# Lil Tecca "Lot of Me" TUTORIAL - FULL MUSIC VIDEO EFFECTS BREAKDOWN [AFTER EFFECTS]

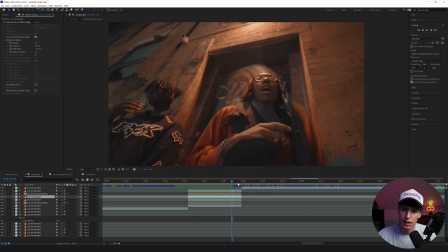497s
Basically, it's just two different effects going on with a lot of different masking and rotoscoping.
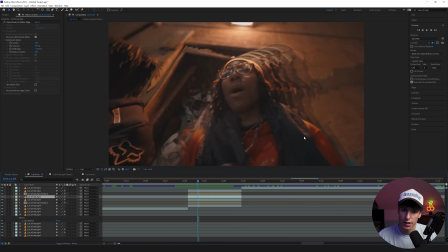501s
So you can see how the wall kind of like fades down here in the background on the left hand, right hand side.
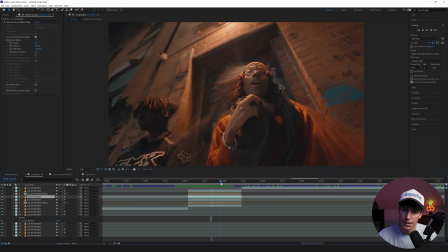507s
And then the wall fades up. And then as that wall starts going down, this one starts going back up.
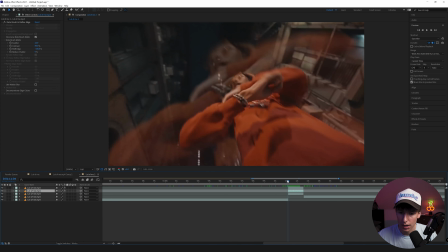513s
And there's this ghost behind here. So let's go to a different comp here. And I'm going to show you what I did.
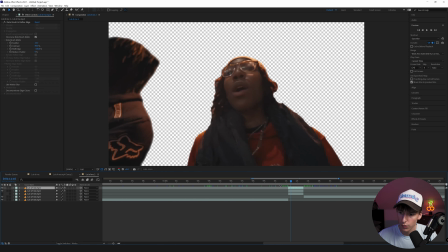517s
So basically, I have one layer rotoscoped out of Tecca and then one of the dude on the left. So just go ahead. If you have some people, just rotoscope them out. If you have like multiple people, a lot of times it's easier just to rotoscope them out in separate layers.
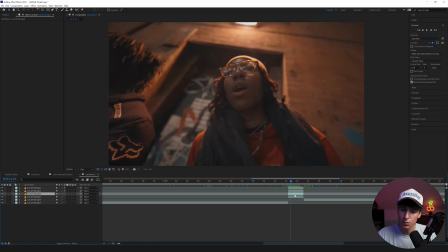530s
And then I'm going to turn back on that background layer, and then let's duplicate that background layer. And then you're going to want some kind of displacement map effect. You can use Displacer Pro. It's a free plugin, but I think since most people probably don't have that, let's stick with displacement map and see what we can come up with. In the effect that I did, I used Displacer Pro, but most of the time they're pretty similar. So let's go and see what we can do with this.
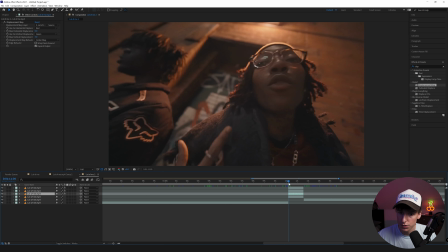548s
I'm going to make the max horizontal displacement 0, go to the start and keyframe that max vertical displacement. And I want it to kind of start already falling down. So something like that. Let's go. I want to match like his like movements.
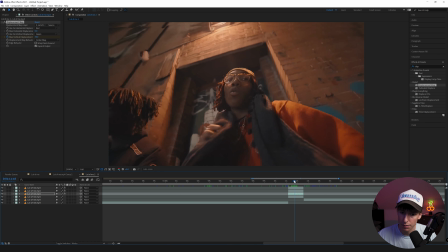561s
So as soon as he starts moving that arm in this way, I'm going to have it go back up. So right there. And then let's have it go all the way down to whatever we want. Like that looks good.
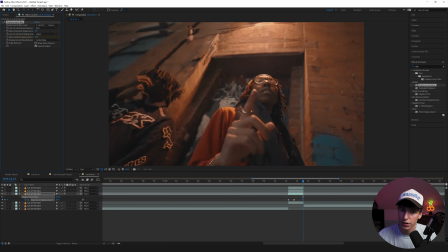571s
And then let's go to the last frame. And I'm actually going to bring it past just a little bit so it has a little bit of smooth. And I'm going to bring it a little bit past the end too. That way it just continuously moves up. And then I'll highlight all those and click F9.
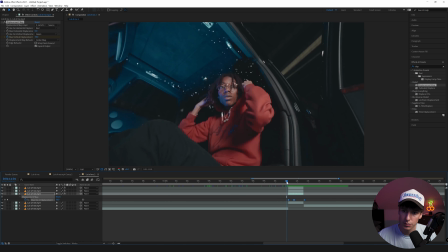582s
And we can see what we got. That's looking pretty smooth, honestly, already. I really like how that looks.
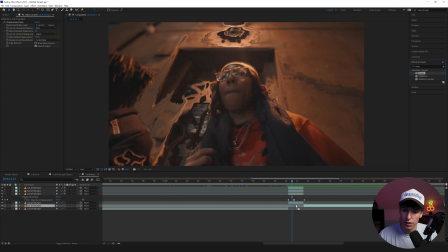586s
What I would do to this, though, is I would add some RSMB onto the layer just so it smooths these edges out a little bit. And I would even bump down the blur amount to 0.25. If you don't have RSMB, you can use something like CC Force Motion Blur.
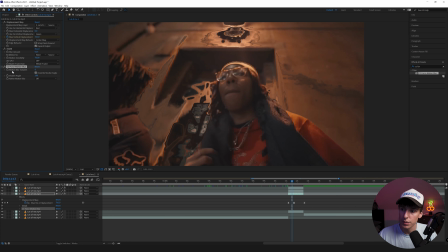600s
It's going to do the same thing. I think it generally runs a little bit slower on your computer, but it will give you that similar look. I would just bump up the blur samples a little bit so it's a little smoother. And then if you want more blur, bring up the shutter angle higher.
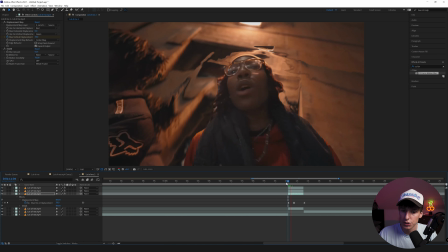613s
If you want less blur, bring it down lower. We're going to stick with RSMB just because of how slow CC Force Motion Blur actually runs on my computer.
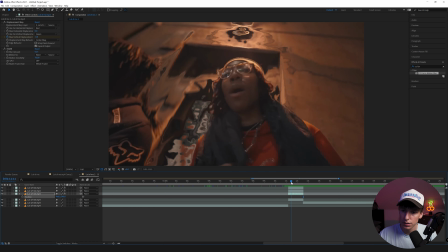619s
So now when we play that with the RSMB, it just looks a little bit smoother. I like how it looks a little bit more.
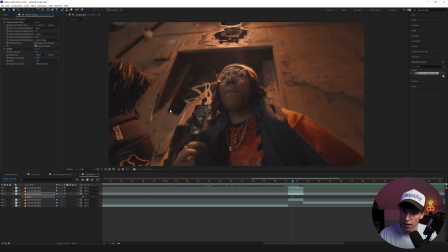624s
You can see if we turn it on and off, just makes like those harsh edges kind of go away and make it look a little bit more liquidy.
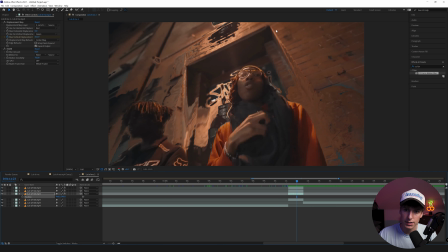629s
And if you really wanted to do what I did and, you know, either mask out and not have it do certain areas, all you'd have to do is duplicate your background layer. I'm going to drag it above this layer of Tecca with a displacement map and then go to the pen tool.
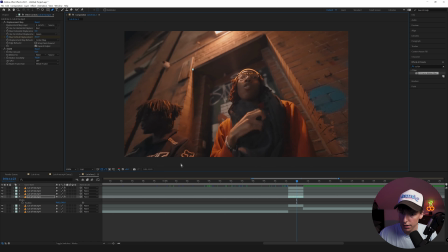643s
I think it's probably the easiest to use the pen tool for this effect here. And then let's just trace this wall down. And I'm going to do a real rough job just for the sake of tutorial. What you do is you go to the mask, open that up, keyframe the position.
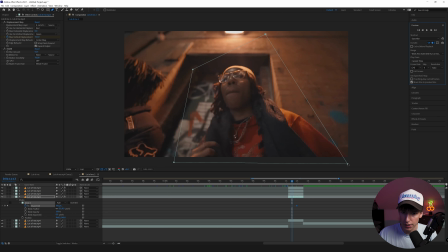656s
Let's go 10 frames to the left because I didn't even start in the at the beginning or the end. So let's click shift on our keyboard to move that point. And we can just move these points and kind of follow the outline of the wall. If you wanted to do something that was a little bit more complex, you would just use the rotoscope tool.
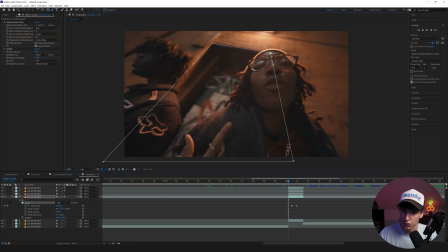671s
And let's go to the beginning. And like I said, if you wanted to move each individual point, all you do is you just press shift and it should allow you to move these keyframes.
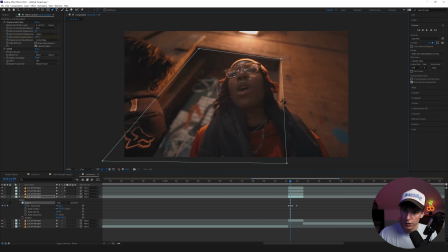679s
And then just go in between the keyframes when you're like moving 10 frames at a time and just tweak them a little bit.
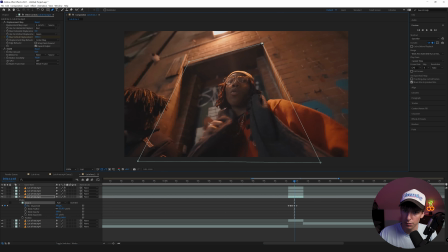685s
Like I said, for the tutorial, I'm going to go relatively quick. So it might not be absolutely perfect, but you'll understand what I'm doing here.
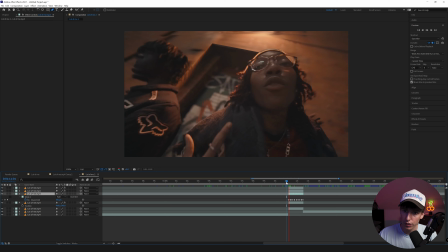691s
So then once you go through and you see, now if we play it, depending on which blending mode you have on, it won't be doing it in that area here.
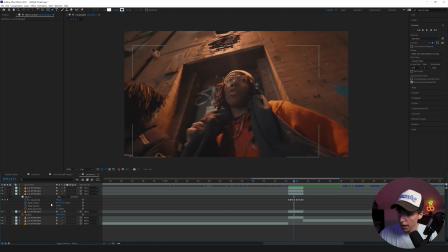699s
I think it looks really cool already. I'm going to go to the mask options and feather it just a little bit so it's not as harsh of an edge.
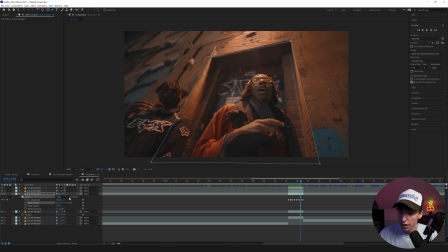705s
Now you can barely even tell. It kind of just looks like it's not happening in the door frame. And if you wanted to, you could invert it so it's only happening in the door frame.
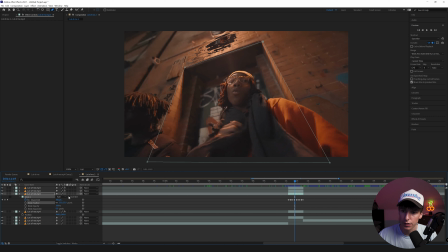712s
And that's what's so cool about these effects. When you add and subtract doing masks and everything, it will help out a lot and make your effects look just a little bit more complex.
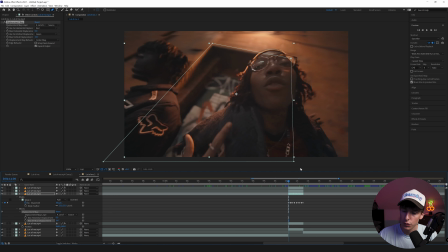720s
And it makes it seem like it's such a more hard effect, but it's really not. And then if you wanted to, you could add displacement map on the inside layer and just have it do the opposite.
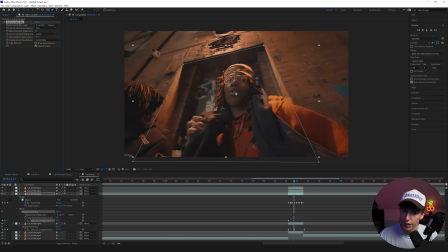729s
So I could have it start down and we could have it go up when the other one goes down and basically just do the inverse of what was happening before.
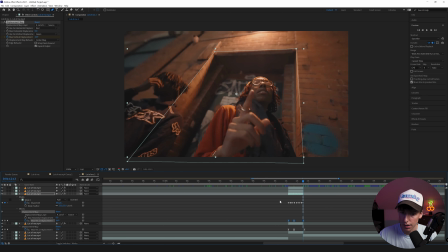736s
This isn't necessary or anything. I just want to share ideas with you guys. And that's kind of what went through my head when I was doing
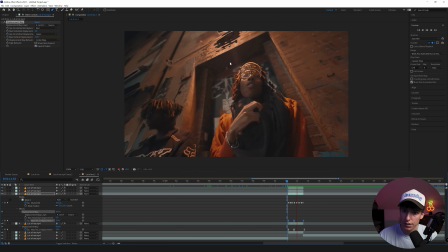742s
it. So now you can see this kind of does the opposite of that.
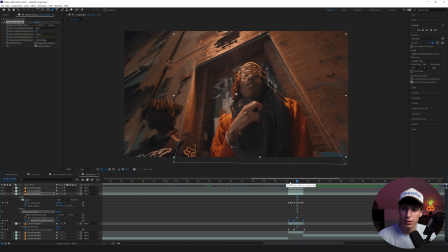744s
It's just one of those little extra complexities that you can do to your effects to just make them stand out a little bit more.
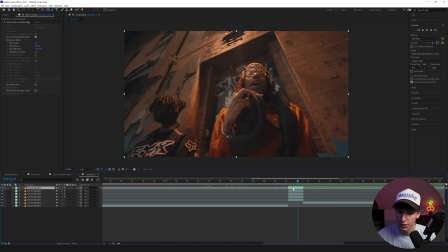749s
And then if you wanted the like ghost effect, what I did is I just duplicated the top rotoscope layer of Tecca, go to effects, and echo is a really good effect to get those clones.
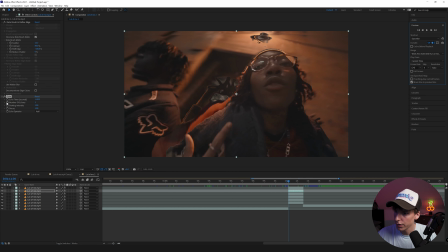758s
And I'm going to go to the beginning or the first frame here, keyframe the number of echoes to 0, and then go to composite in front of. And then I like making the decay like 0.8. That way it just gets a little bit more see-through each clone.
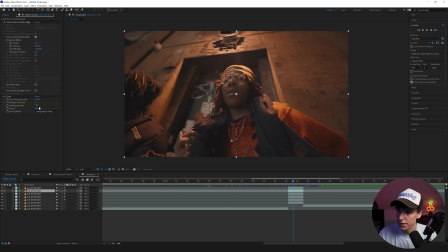772s
And then let's go like 10 frames to the right and then make 10 clones. So now you can see we have a bunch of clones here for Tecca.
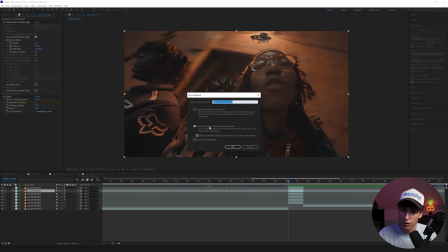778s
And then I would actually just pre-compose this layer and move all the attributes and adjust the comp duration to that.
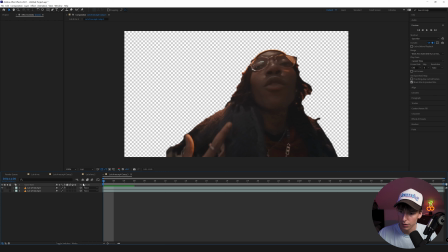783s
That way we can go inside this comp and play around with what we got here. You can see we got the clones. You can add something like blur, some kind of blur on here just to make it a little bit more smooth.
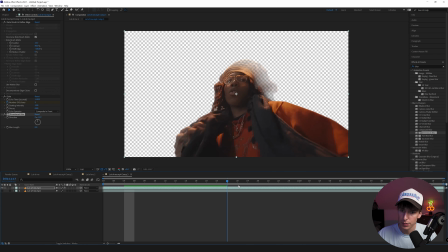793s
Let's add like directional blur. And then since like the main movements to left and right, I'm going to have that kind of mimic that with the motion blur.
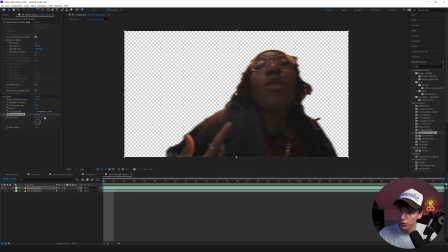800s
Just bring that up a little bit. That way it just smooths it out a little bit more. If you wanted to, you could go through and like keyframe the direction throughout if you're like subject moves in different ways.
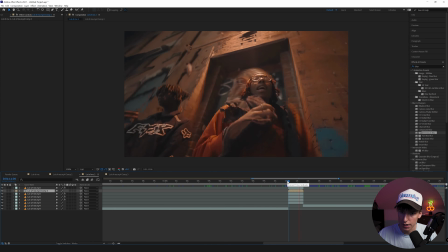808s
Let's go back into here. We can see what that kind of looks like. I think that's already looking a lot smoother.
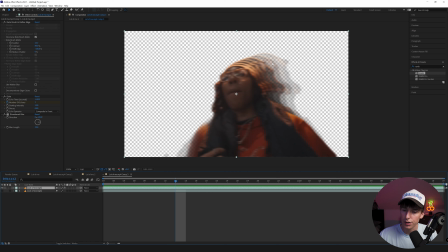812s
And then something, if you really wanted to and make clones look like meshed together a little bit more, I would keep that directional blur on here. And then if you go and click on this layer, go to file, export, add to render queue.
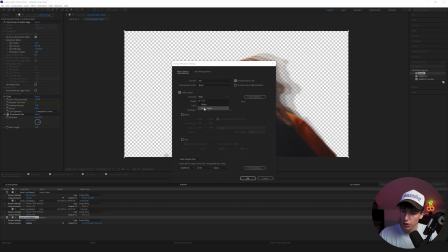824s
And then if you go to the output mode and go to channels, RGB plus alpha, it's going to render it out with a transparent background.
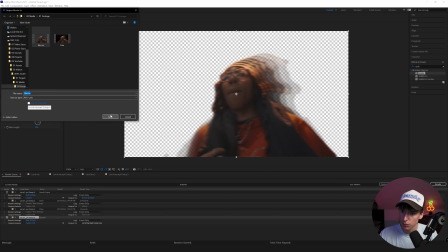831s
And let's do blur example. We can replace the example I already had.
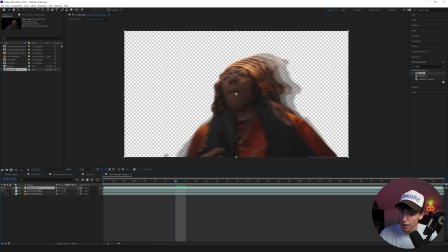834s
Then when you open that back up in the project, I'm going to just put it in that pre-comp and replace the file actually itself. You can see we do have that blur and it doesn't change anything. But then if you add RSMB on top of that, for some reason, RSMB just works better when you do it this way for these clones, I've noticed at least.
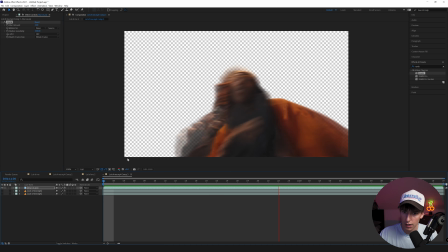848s
So then I just brought up the motion sensitivity and the blur amount. And now when we play this, you can see the clone is way smoother.
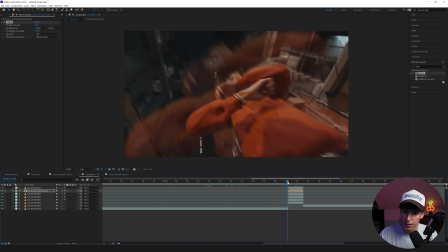854s
I just think that looks really good with these clone effects when you have a really smooth looking clone.
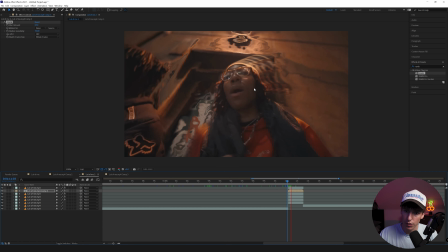859s
You can see my rotoscope isn't too good. I was just doing it for the sake of tutorial. And I think when like the colors of the ghost are like very similar to the back or to the background, it doesn't look as crazy. I just want to show you the concepts. So now when we play that, I think that looks really crazy good.
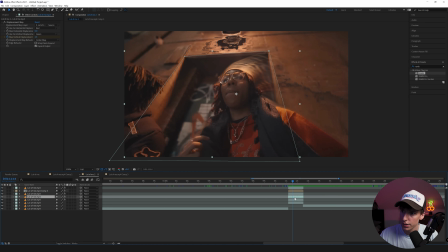874s
I think the only thing that's really tweaking me out right now is having that a displacement map on that like inside part.
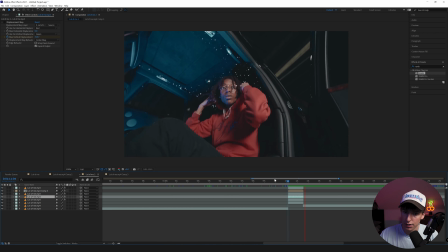880s
So let's just turn that off real quick. And now we don't see Tecca's head behind here. So something like that is pretty simple to do. It's just knowing the concepts. And that's what I want to show you guys. Like I said, there's so many different effects that he did throughout this music video.
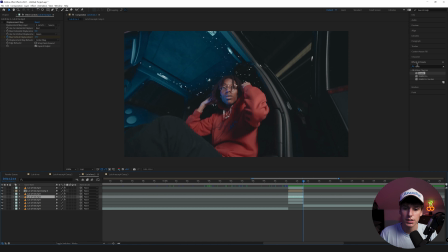893s
There's a lot of blurs. There's a lot of like distorts, some glows, and just like some clone effects. and they're all just done tastefully throughout the music video. I think when you use it, the way you can make effects so much better is not just doing the effect, it's like doing it in a way where the effect makes sense.
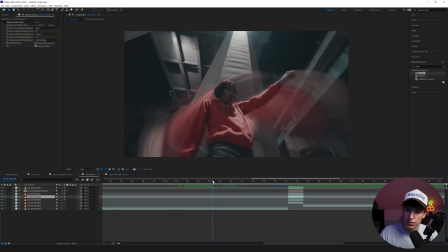908s
So for example, when he was using those clone effects, he was doing it in like scenes where there's a lot of motion like this, and that just makes it generally look a lot better.
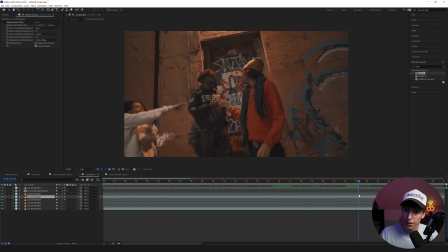915s
And then this wall like displacement map effect that I did, it looks good on a wall, but it might not look good on a different background. So it's like definitely a lot of the way you apply the effects and where you apply them to. So keep that in mind when you're going over effects like this. But yeah, that's pretty much all I got for you guys in this one. If you made it all the way to the end, like always, I do appreciate you. If you haven't already, like, comment, subscribe, do all the YouTube stuff. If you guys like these breakdown style videos more so than the direct tutorials, let me know in the comments. I do like doing these a lot, so let me know. Be sure to follow me on all social medias. I'll have them linked down below. If you want to support the channel, you can check out my website, bryandelmata.com. Grab yourself some music video editing packs and presets. But yeah, that's pretty much all I got for you guys in this one. Peace.